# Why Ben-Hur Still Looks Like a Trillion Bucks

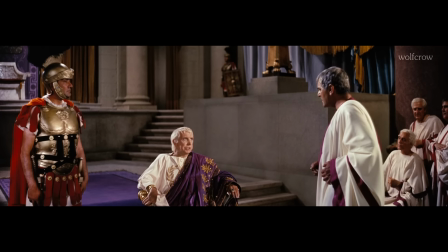The sheer resolution of the Ultra Panavision 70 format, which could theoretically capture up to 8K,
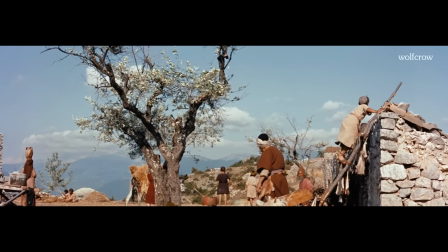ensured that the massive sets, costumes, and performances were all rendered in lifelike clarity.
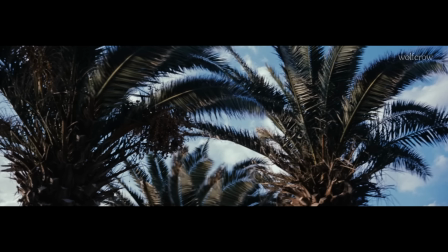Everything had to be perfect or it would look cheap.
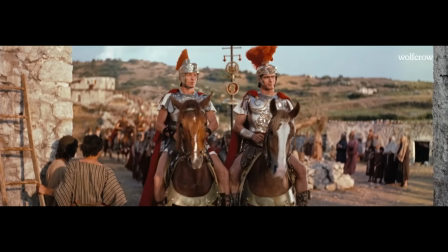The film's art direction was like a war operation, with millions of props and constructions never seen before in cinema.
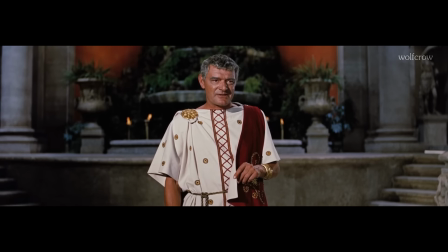The reds of the Roman banners contrast sharply with the white robes of Judah Ben-Hur, symbolizing the clash between oppression and resistance.
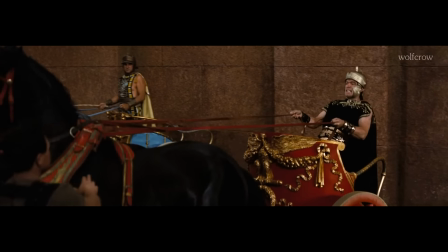The symbolism in the movie is subtle but powerful. Let me point out just one powerful thread running through the film: water.
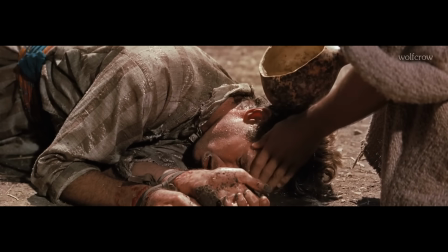It's a symbol of salvation. Every time someone is parched, physically or spiritually, a savior appears.
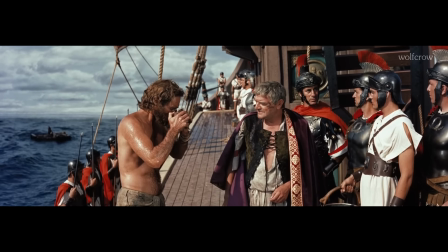This also happens when Ben-Hur rescues Arius at sea, where he is the savior.
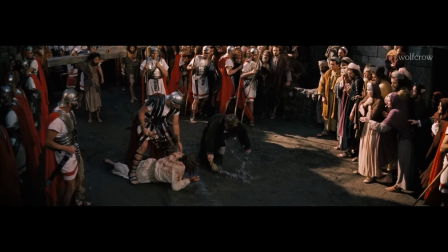Later, Ben-Hur tries to return the gesture to Christ, but doesn't succeed. It didn't matter because in the world of Ben-Hur,
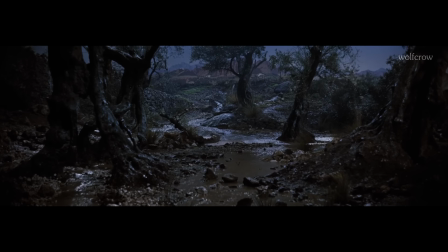Christ is the ultimate savior, and it is water that delivers the final miracle.
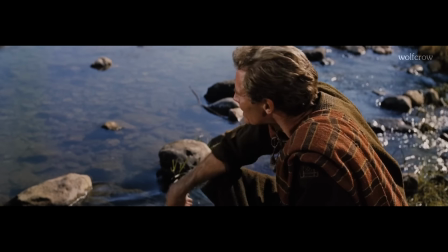Even though some have complained about the pacing, the film's two climaxes hit equally hard, in different ways.
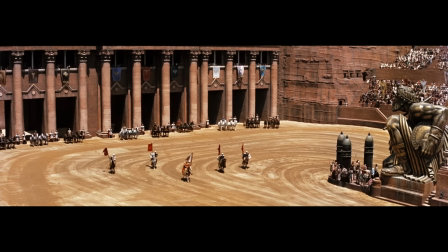The 9-minute chariot race sequence is one of the most electrifying action scenes in film history.
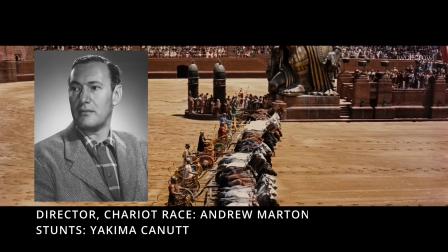It was directed by Andrew Martin with the legendary Yakima Cannon and took 5 months to film.
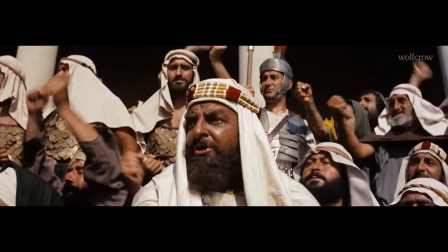To capture the intensity and speed of the race, the production utilized 3 cameras on a moving car rig.
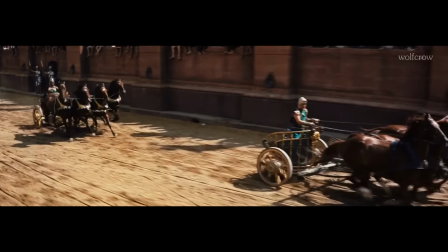To make things harder, the car was slower than the horses. The anamorphic format also had one problem.
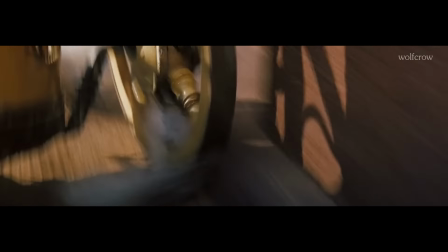You can't focus close, so they had to experiment until they found the right distance, lens, and speed to work in.
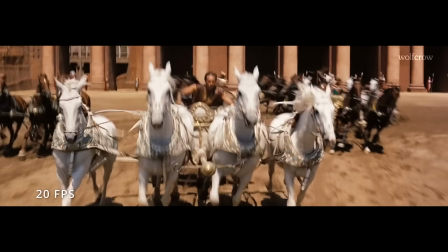They were filming at breakneck speeds, but with a frame rate of 20 frames per second to make things look even more chaotic.
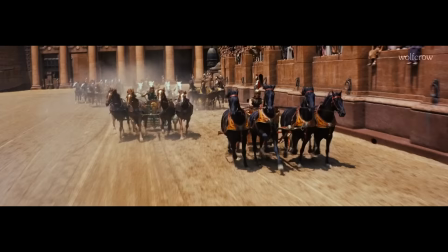The two directors first filmed the wide shots and showed it to Wyler,
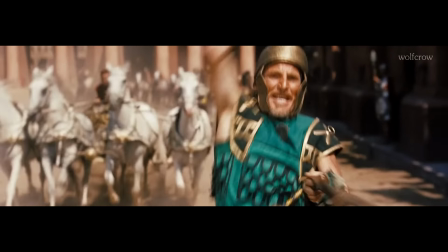and then they decided the number and type of close-ups that would be required for maximum impact.
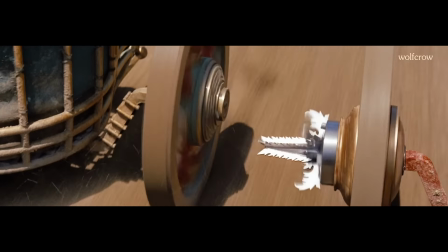The icing on the cake is the sound design and music. When the life-size dummies are trampled underneath the chariots, it takes your breath away.
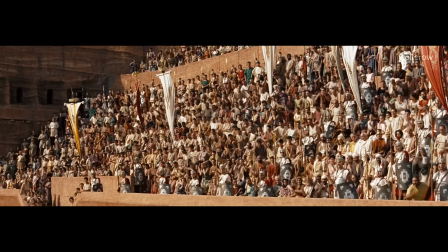The set was at the time the largest set ever built, with 1,500 extras in the stands every day.
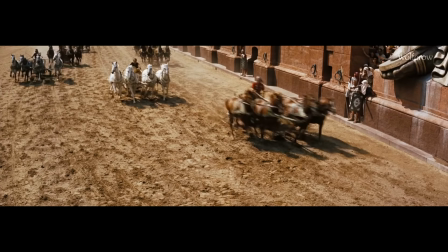The entire movie used hundreds of camels, thousands of horses, and tens of thousands of extras.
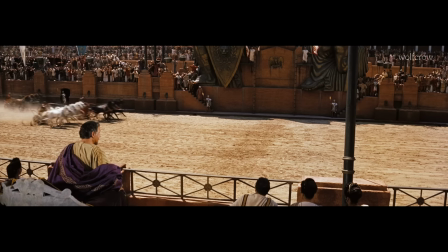While watching Ben-Hur, you can feel and see every one of them.
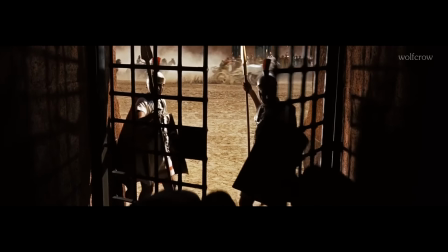It was the biggest budgeted film at the time at $15 million, which is about $200 million or so in today's money.
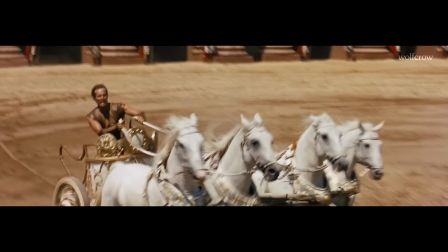Can the same film be made for $200 million today? I doubt it.
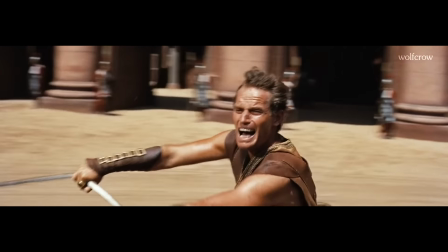The biggest miracle might be that, despite the scale and chaos of the production, no cast or crew or animals lost their lives,
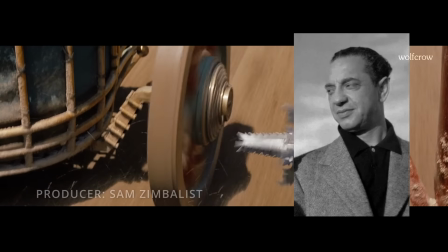except for one, producer Sam Zimbalist, who died of a heart attack during filming.
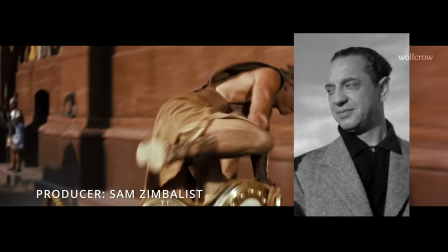In many ways, Ben-Hur was just as much Zimbalist's film as it was William Wyler's.
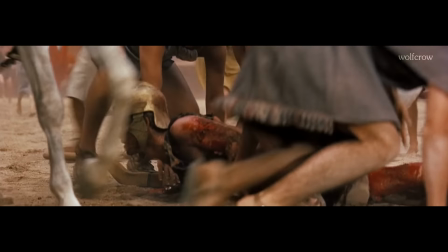He was everywhere, overseeing all 3 units, holding the vision together, and making sure the final result felt like one grand unified epic.
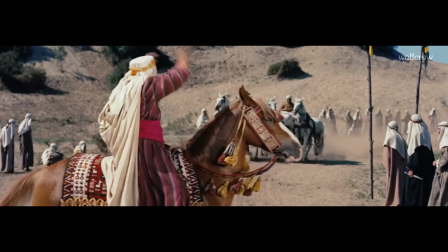To give you an idea of just how sprawling this production was, Wyler didn't even see the chariot race fully edited with music and sound until the press screening.
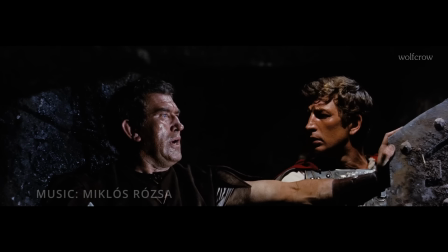That's how much trust he had in the team Zimbalist helped build. The score by Miklos Rozsa is another irreplaceable element in Ben-Hur.
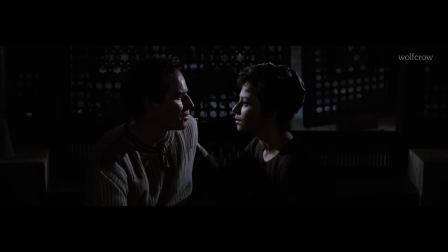The grandeur of his compositions, recorded in rich 6-track stereo sound, adds pathos and gravitas to the visual spectacle.
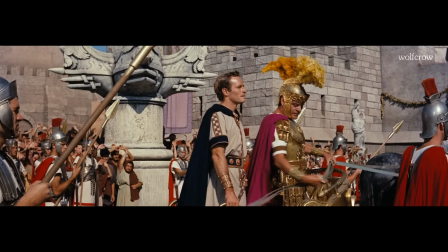His themes carry the emotional weight of each scene, which works big time in the second climax, the trial and crucifixion of Christ.
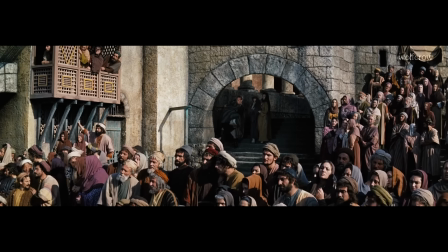There's barely any dialogue in the sequence, which follows right after the thunderous energy of the chariot race.
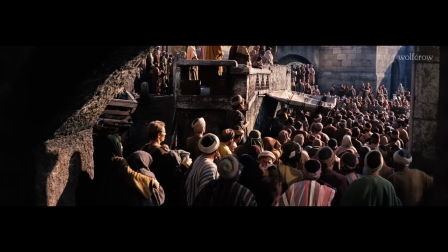And yet, thanks to the score, the second climax resonates just as powerfully.
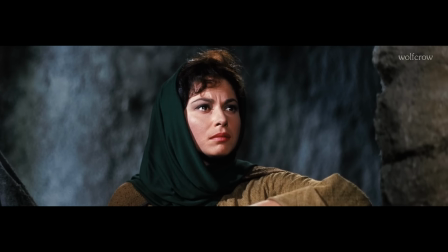Ben-Hur feels like a thinking man's epic.
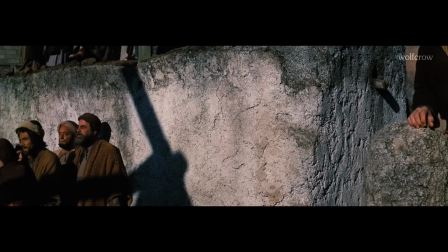They shot mountains of film, and there were no moviolas that could edit 70mm, so the editing deserves a special mention.
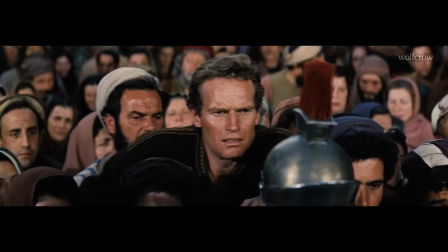The first cut was over 4 hours long, and they brought it down to a length that included an overture and an intermission.
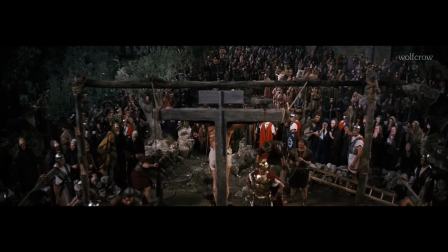You knew you were in for a treat when you purchased tickets to watch Ben-Hur. But here's a question for you.
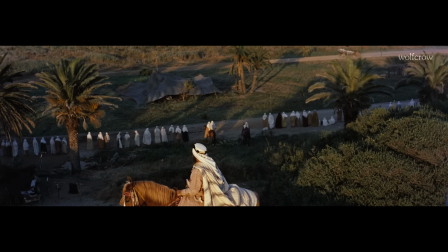Was filming in 2.76:1 the right choice though?